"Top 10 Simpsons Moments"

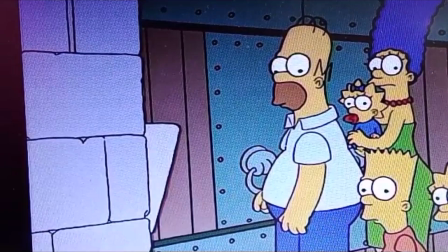[4:10]
I love it.
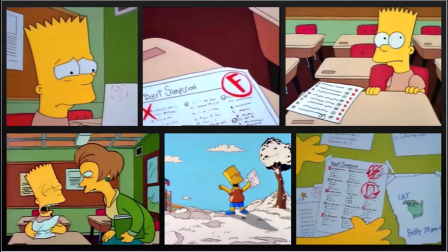[4:16]
This moment, it's wonderful. It almost topped my list. I love Bart gets an F, and this moment is the highlight, which is the highest praise I've given in this entire video.
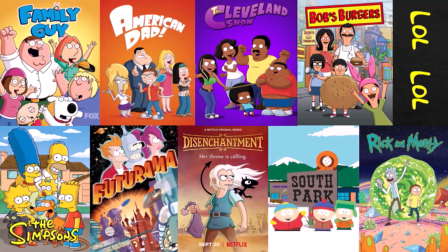[4:28]
This might be the best performance in all of Western animation, in my opinion.
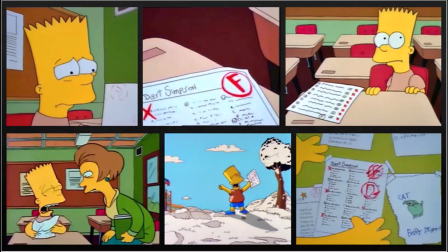[4:33]
The moment itself is so great, because the entire episode was leading up to it.
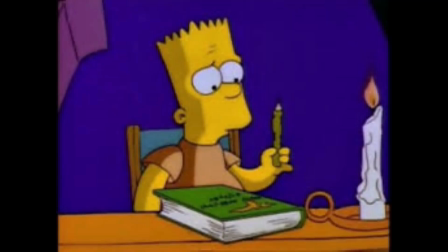[4:37]
The scene where Bart dies against his will, on the winter day, is perfect build-up for this moment.
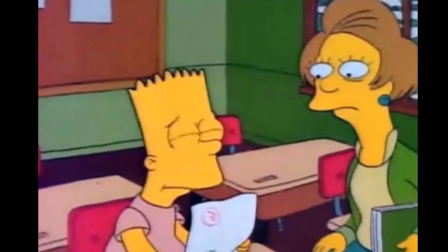[4:42]
The episode makes you think that Bart will pass the test, so the second Mrs. Krabappel tells him it's another year together, It's just heart-wrenching.
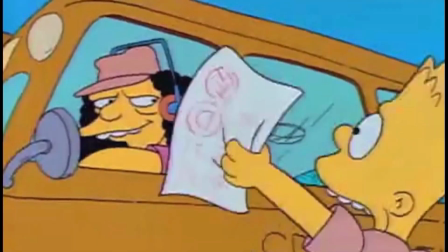[4:50]
So when Bart gets a D-minus and passes barely, you feel his happiness. You feel while he's jumping around disc to disc, exclaiming I passed the entire playground.
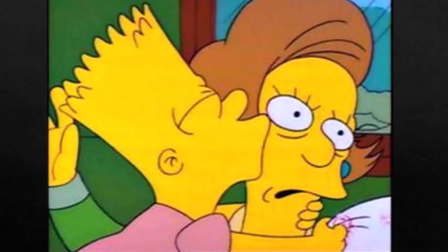[4:59]
And then he realizes he kissed the teacher and you get a good laugh.
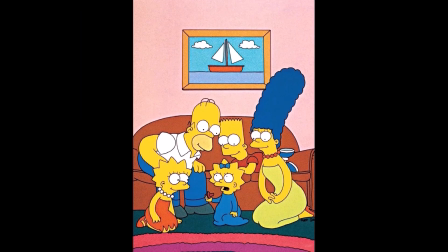[5:05]
My favorite moment comes from my favorite flashback episode, Lisa's first word.
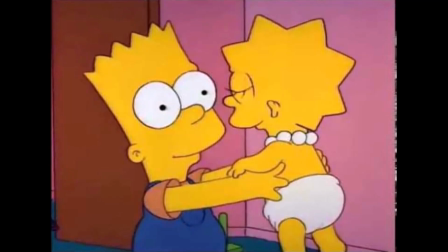[5:10]
While the scene where Lisa says her first words is a possible contender for best moment of the episode, the ending gets me every time.
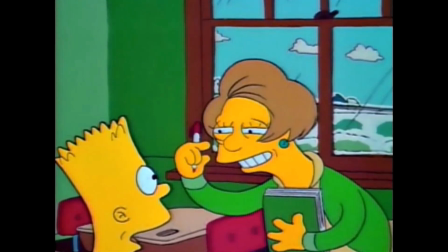[5:17]
It makes me tear up every time. It's not a moment that's helped out immensely by the rest of the episode, with the kids never saying dad, but always saying Homer.
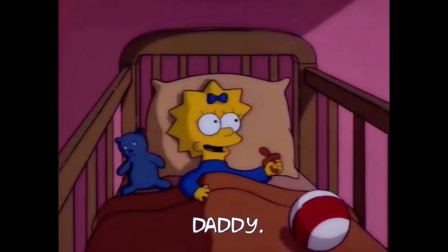[5:25]
So when Maggie says daddy at the end, you get a feeling of resolution. I'm just gonna play the clip, because that will explain it better than anything I could ever say.
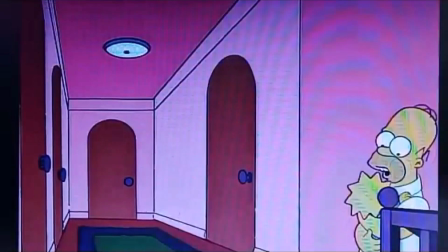[5:34]
Leave a like, subscribe, and peace out, everybody.
You know, Maggie, the sooner kids talk, the sooner they talk back.
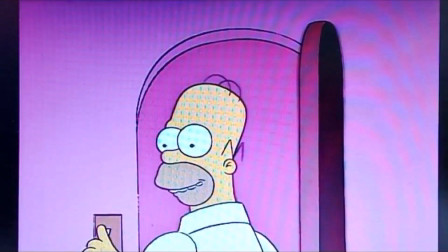[5:42] I hope you never say a word.
Thank you.